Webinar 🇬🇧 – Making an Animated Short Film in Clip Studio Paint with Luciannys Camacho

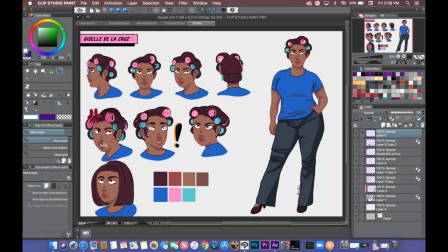[8:24]
Uh, Her mother was actually based off my own mom. So it was pretty easy to come up with this concept. So like when you're making characters, also like, aside from keeping them simple, try to give them things that will make them distinct from the others and like kind of give them personality.
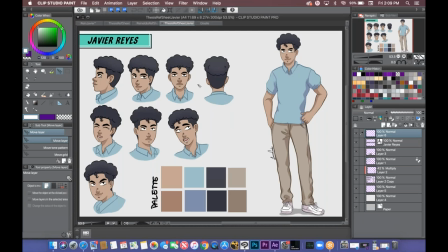[8:43]
Like that's like pretty key to costuming like, you know, everything should have some kind of use and they don't have to be over complicated.
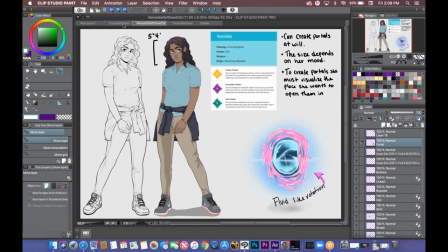[8:49]
So as you can probably notice that
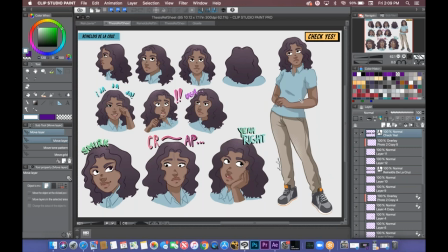[8:52]
Rain and Javier have the same outfit on relatively aside from their shoes and that's because in New York Public School They usually have like the polo khaki combo, which is like even though it's pretty simple It says quite a bit about where they're from and where they're located Um,
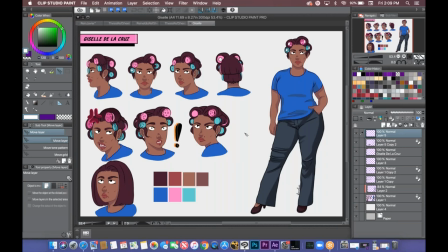[9:07]
and then for the mother, you know, and the Dominican Republic and people who, from the Dominican Republic who moved to New York City, a lot of them go to the salon and have rollers in their hair. So I was just like, okay, I'll just do that. Like, that's a pretty typical, you know, thing of somebody of her demographic and age to do.
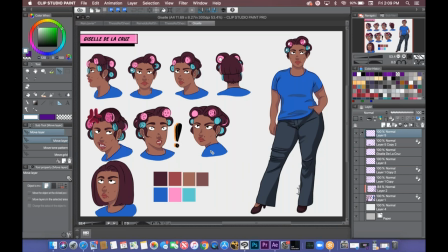[9:24]
So those are things you should consider when, you know, making characters and such. Now I will move into some storyboards.
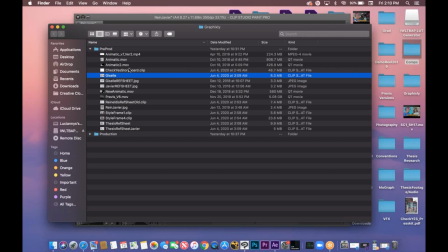[9:37]
So I made seven versions of this storyboard,
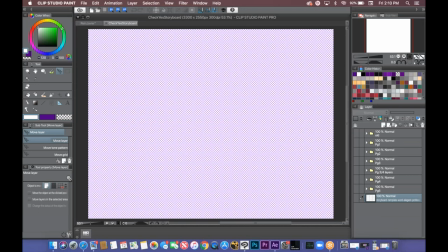[9:44]
but I'll only show you like one version or probably like two.
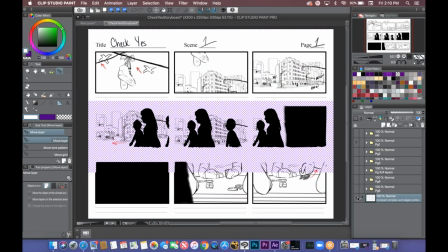[9:50]
But yeah, it was quite the excruciating process. So I ran through seven versions, primarily because, you know, I did this during school. So every, say every other week,
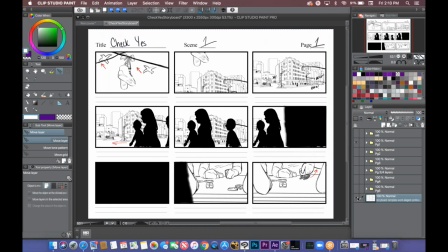[10:04]
I would present like my newest storyboard as I was like kind of discovering and exploring my concept and how I wanted to execute these things. And I'm probably not the best example of a storyboarder because they shouldn't be this detailed because you kind of get too attached to them.
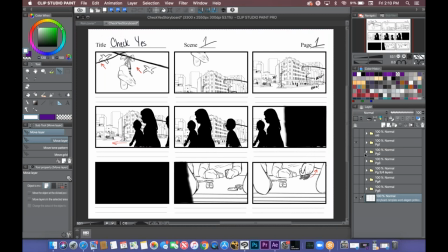[10:23]
So don't do what I did. Don't put in a ton of detail into your storyboards because like they shouldn't be things that you should be attached to. Storyboards are meant to be just done very quickly and just to get the point across and they should be very clear. They should be like a comic book and you know I know some people have tendencies to over you know illustrate and stuff like that.
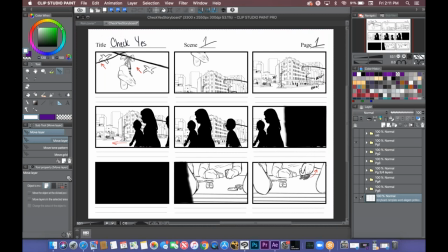[10:44]
So this was a I believe just looked up storyboard template. And then this is what they gave me. So I thought this was pretty nice. And like the smaller squares kind of made me not feel like, you know, what I was doing was too precious because I couldn't cram too much.
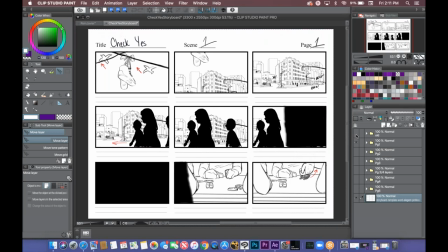[10:57]
So try not to zoom in at 400%. And I think I did this with the darker pencil
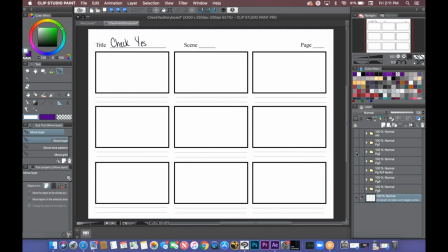[11:04]
brush and I just kind of went to town and did what I had to do.
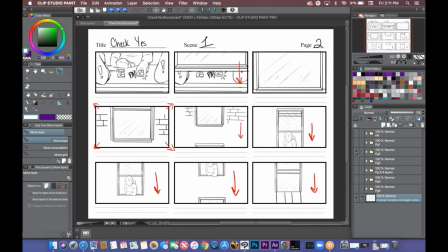[11:10]
So I'll just kind of sift through these. Yeah. So with storyboards, when you're doing actions and stuff like that, try to make it as clear as possible for your sake and for anyone else who's working with you. Because if the action is not clear and you're only doing like, I don't know,
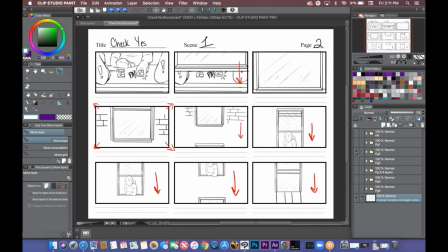[11:29]
like every other three actions, it's going to be really difficult for you to then like kind of visualize the movements. And for me, I was doing a half live action, half animated short. So I had to know, you know, how the camera moves are going to happen because I actually eventually had to go on set and replicate my storyboards.
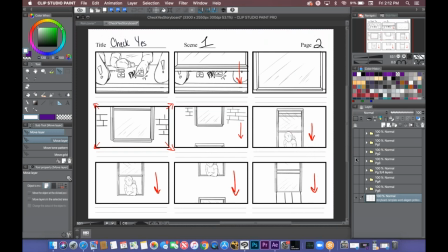[11:48]
So not to say that you will do that yourself, but that's something to consider.
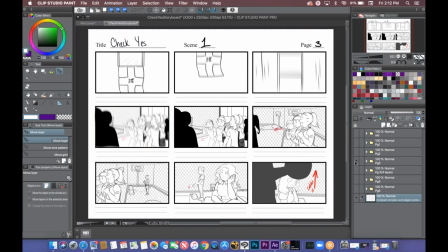[11:53]
And yeah, so storyboards are pretty key, especially if you are, say, working a small studio, you would probably know that.
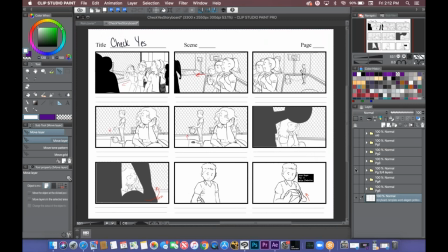[12:05]
So yeah, this is just me kind of planning out what is what. I probably should have added some shading again, like this is my first time ever doing it, so please learn from me.
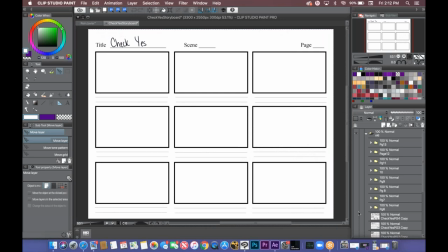[12:18]
I could show you some old ones as well. Let's see.
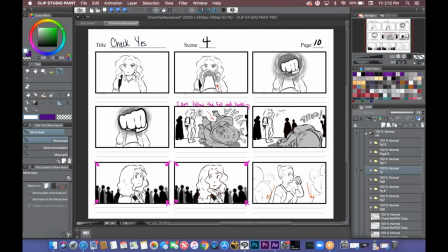[12:25]
So this is like my, I think this is my sixth try. This one was a little bit better.